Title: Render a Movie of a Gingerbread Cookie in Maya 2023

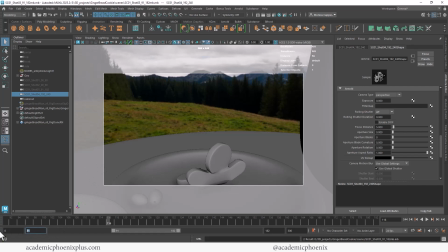4:05 All right, this one is from 192 to 240. Okay, so this one is taken off.
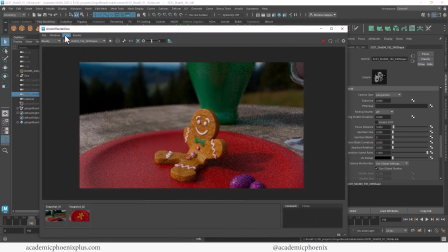4:22 And I'm going to bring this up and do a test resolution. So let's go ahead and view test resolution 50%.
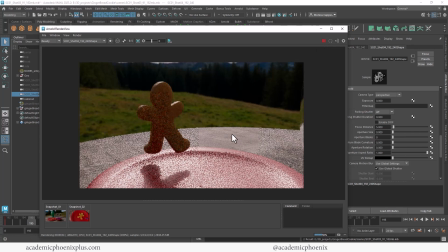4:30 And this is where the major issue comes in because I'm not a big fan of the way this is looking. I like the shadow, but everything else looks really blown out and it's taken away from this scene.
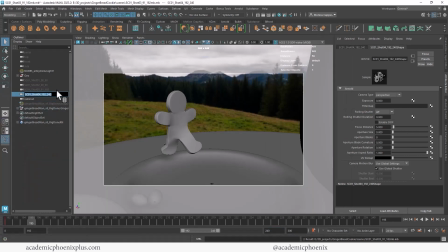4:43 So I'm going to file save as and then make some adjustments. So file save scene as. Okay, so one of the things that I'm worried about is this table, and I'm probably going to see if I can increase the roughness,
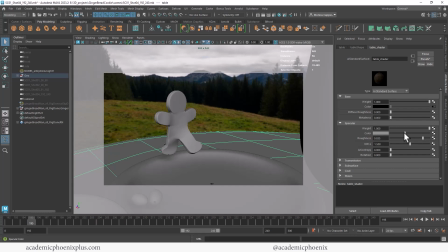4:58 but I'm also going to reduce the specularity so that hopefully that reduces the shininess of it.
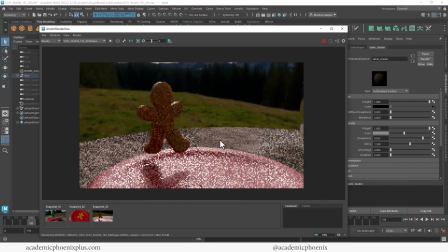5:04 So I'm going to take a snapshot and see if that made a difference. And it actually made a significant difference, so that's good.
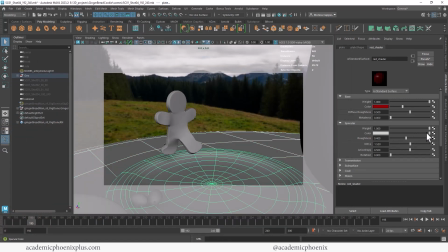5:09 And I'm going to do something similar to the plate. I'm going to reduce the color of the specularity and increase the roughness a bit more.
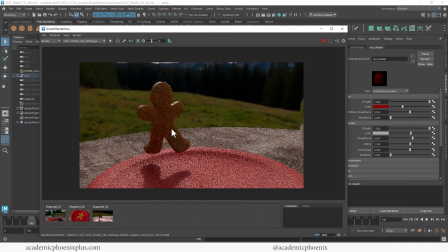5:18 So the focus, again, is on the little gingerbread man and not on the environment. Now, he is actually relatively dark as well, so I'm going to have to do a little bit of lighting on him specifically.
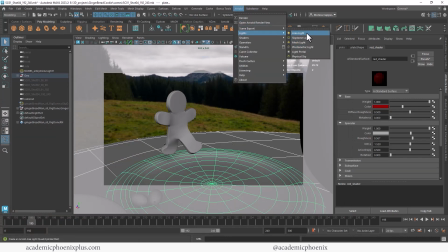5:29 So I'm going to go to Arnold Lights, and I like to use area lights, and I'm going to snap it on him.
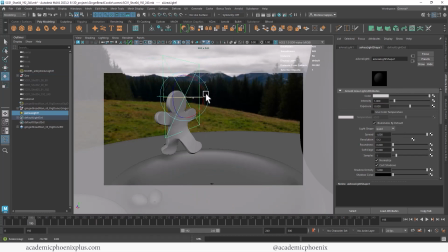5:35 Make sure it's facing on this direction. And kind of push this over here. I'm going to turn off normalize, and I'm also going to hide the light
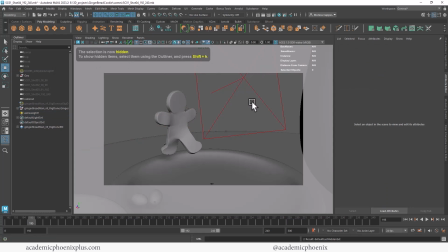5:49 because I want to see what type of effect this is having on my character.
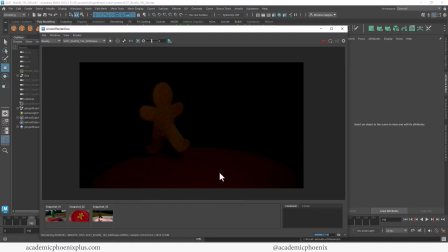5:54 So you can see that it's lighting this side, which is one, but you can also see that it's affecting the plate, and it's also affecting my specularity, which I don't want.
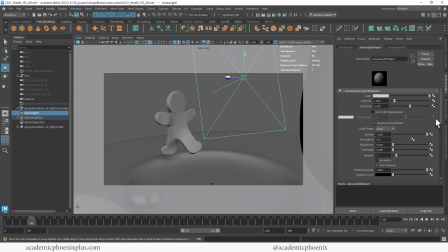6:03 I just wanted to have light. So what I'm going to do is select my light, and if you keep scrolling down, there is a specularity option, which you can actually just turn off. So that means that when I render, it's no longer shiny, it's just emitting light.
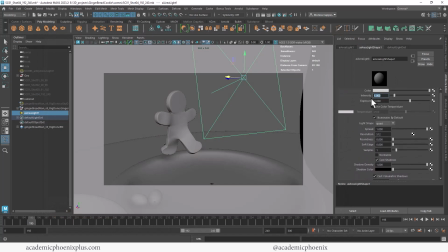6:19 The other thing is I'm going to kind of increase my intensity just a little bit more to make sure that the light is in fact impacting it. There it is. The geometry is being impacted by the light. So, but lucky for us, Maya gives us complete control.
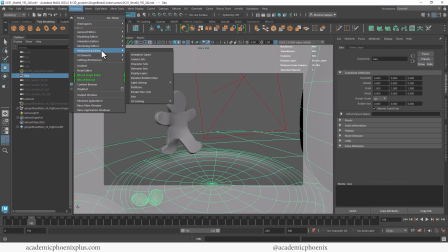6:32 So we're going to go to Windows, Relationship Editor, Light Linking, Light Centric. So this is a relationship between the objects and the light. So Windows, Relationship Editor, Light Linking, Light Centric.
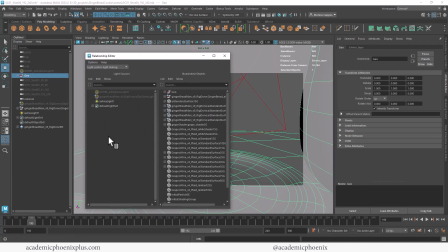6:43 And you're going to see kind of like an outliner on the left and an outliner on the right.
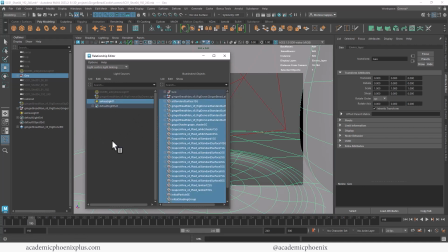6:47 The left is lights and the geometry is on the right. So if I select my area light and I tell it I don't want it to impact the environment, I just deselect it. So anything selected means that it's being impacted, and anything deselected means that it's not.
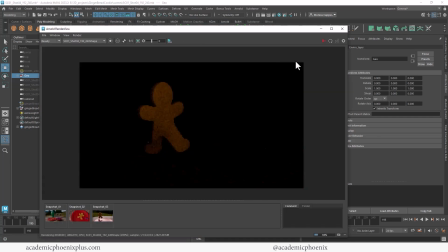7:00 So now that I did that and I render, you're going to see that it only impacts the gingerbread man.
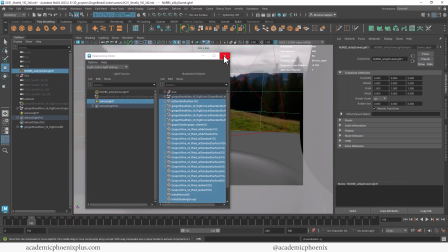7:07 All right, so let's go ahead and bring back, close this, the dome and see the effect of this piece.
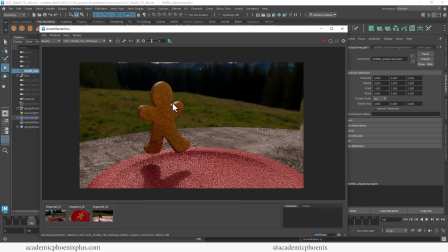7:16 So I like that it's got this highlight. I like that it's a little bit boosted.
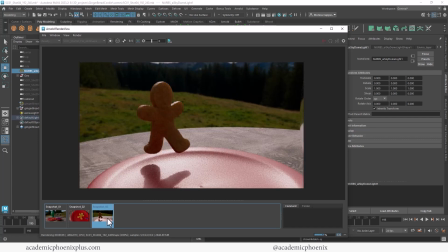7:21 The light is boosted. So this is what we had before, and this is what we have now.
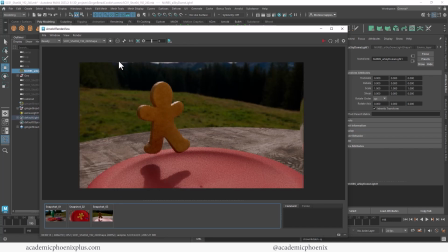7:27 Now, he still looks a little bit in the dark side, but let's take a look at what's called luminosity.
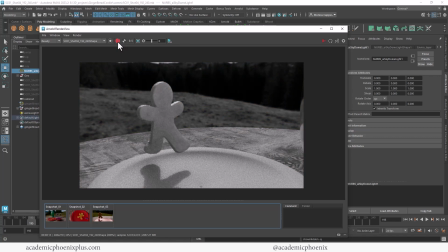7:32 So if you click on this button, you got alpha, but this one goes through RGB, then it goes through alpha, and then it goes to luminosity.
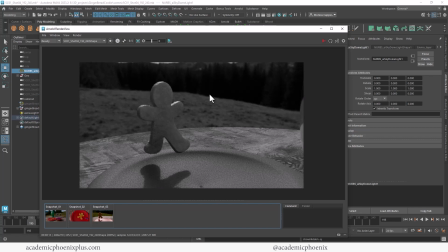7:40 And luminosity just shows you how bright everything is in grayscale. So you can see that everything's, the gingerbread man, who's supposed to be the focus, should be the main brightness. And you can see that it is being impacted here. But overall, plate and table is still looks really bright.
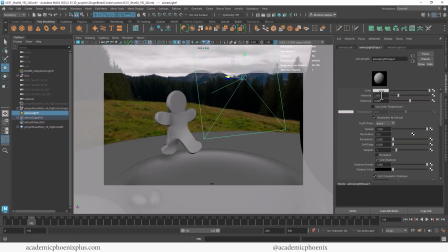7:56 So I'm going to select my light again and maybe give it a little bit of a little boost. But I'm also going to darken the environment. So this is a nice thing about Maya is that it gives you complete control. So especially Arnold shaders. So you can see that the base color, I can actually go in and reduce the weight a little bit. And I'm going to do the same thing for the table.